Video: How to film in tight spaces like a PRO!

Today I'm going to share a few tips that I recently implemented in my short film that allowed me to shoot more interesting scenes in a very tiny space.
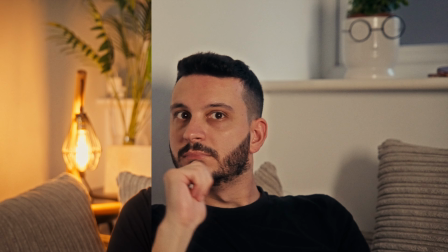The original scenes looked like this and after reshooting and making some changes they ended up looking like this. So if you're someone who's looking for some simple tips that can help you shoot in tiny spaces then watch until the end because this video will be useful to you.
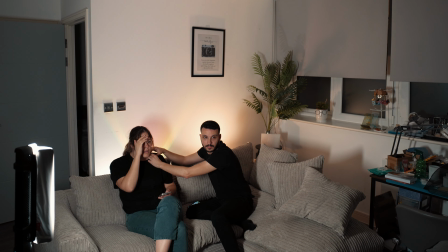So the apartment that I'm currently living in is very small and it proved to be more difficult to film than I originally anticipated.
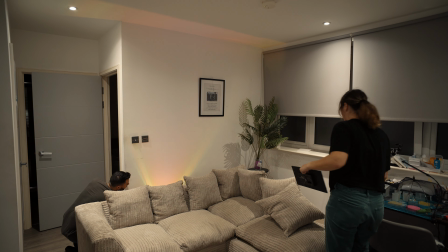For reference, this BTS clip that you're seeing right now was shot in a 20mm lens with the camera being placed in the kitchen counter.
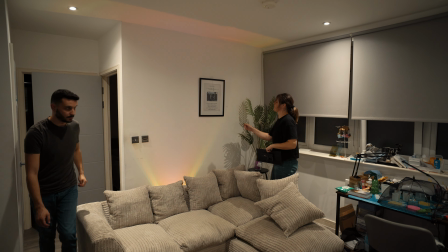To me, it feels more like it was shot on a 35mm or something similar. You basically only need 3 or 4 steps to go from the kitchen to the couch.
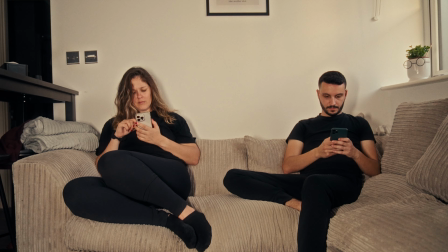So, one of the first few takes that we did looked like this. Honestly, the first thing that comes to my mind when I look at this shot is how boring it looks.
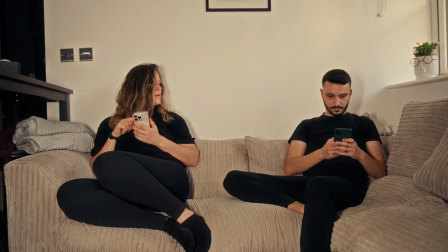The lighting seems very flat, there's basically no contrast, composition could be better and on top of it all there's basically no depth whatsoever.
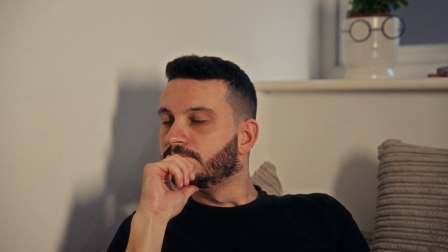This tight shot of me also had the same issues and not to mention the harsh shadows in the wall behind me that looked hideous and very amateur. So to improve this the first thing that I decided to do was to create more depth. Adding more depth to a scene can make a huge difference on how your shots look especially when you're filming in tiny spaces like this.
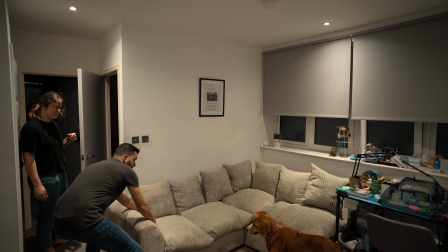So I decided to move the couch from the wall to try and create more separation from the characters and the backgrounds. If you're ever in a situation that you're filming a subject in a tiny space, try and avoid filming them close to a wall if you can. Even if you're filming yourself in a Talking Heads video just as this one, the more separation you create between you and the background, the more appealing your shot will be. As you can see here, I am further away from the wall and there is some depth behind me, which makes it feel more appealing.
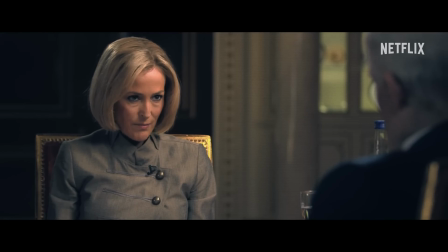At least I hope. Same thing for shooting interviews. Nine times out of ten, your shots will look more appealing when you bring your subject further away from the walls. Obviously this doesn't apply to every single scenario but I think it's a solution worth keeping in mind as in my opinion it worked well in my situation. The second thing that I wanted to do is try and make my background feel a little bit more interesting.
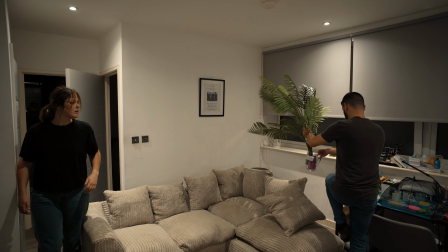Now I didn't have much to work with but I decided to use what I had and I've added a fake plant to the background plus a practical light to make it feel more interesting. I think overall it gave a nice touch between the scenes and it also helped me improve the that I'm struggling a bit and I'm still learning, which is lighting.
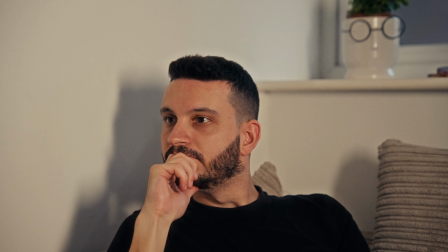Initially, the way I lit my scenes just made them look a lot worse. Like I said before, the first shot of me looked really bad and the shadows in the wall really didn't help. So after moving the couch from the wall and adding that practical light to the scene, I was able to implement a technique called motivated lighting.
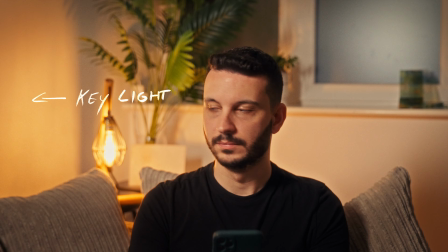I placed my key light just off to the left of the frame and because there's a practical light in the scene, it kind of feels like that's the source lighting me.
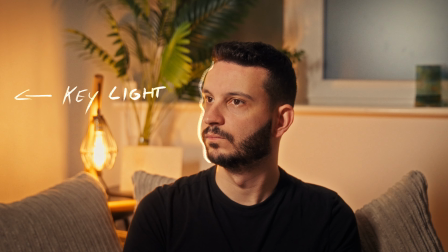But in reality, it's only creating a rim light in the edge of my face. My keylight sitting just off camera is actually the one doing the heavy work. I tried to place it in a way that I could create more contrast in my face by having the other side of my face darker. It wasn't perfect and I wish I had done it better to be honest,
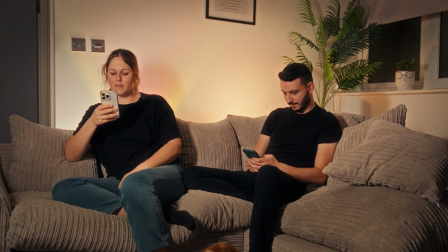but my lighting knowledge is very limited and considering I didn't have much time to shoot these scenes, I think it was pretty okay in the end.
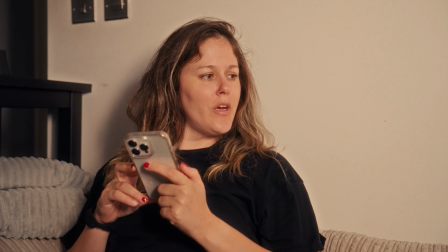Also, if we compare the first shot of Joanna with the second one, you can tell there is some improvements but not as much as I hoped.
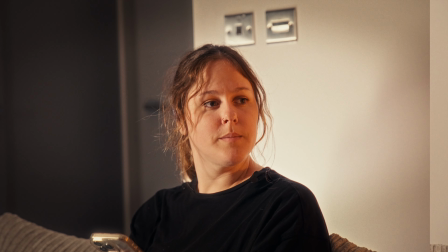After moving the couch from the wall, you can tell there's a little bit more depth, but still not enough in my opinion.
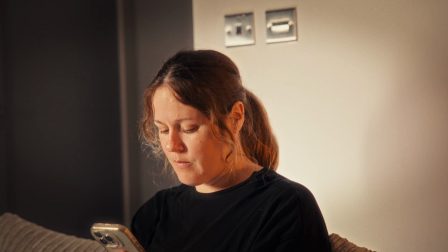I tried to improve it with lighting and I was able to create some contrast to her face by placing the key lights to the left
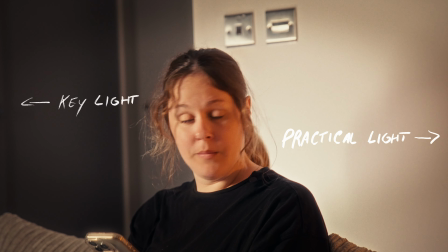of the frame and I let the practical light behind me do the rest of the job by lighting the other half of her face. Again, far from perfect and I wish I had done a better job at this and it also didn't help that I only have one key light and the rest of the lights that I used were small lights that I had lying around. By the way, if you're curious in terms of gear, I used the Sony A7S III with my Samyang 24-70mm f2.8. Surprisingly, it was wide enough to shoot the scenes that I needed, but you should consider getting a wider lens to shoot in tight spaces. Something below 24, like a 20 or a 16. So yeah. The light that I used as a key light was the Xeon 5-Ray F100.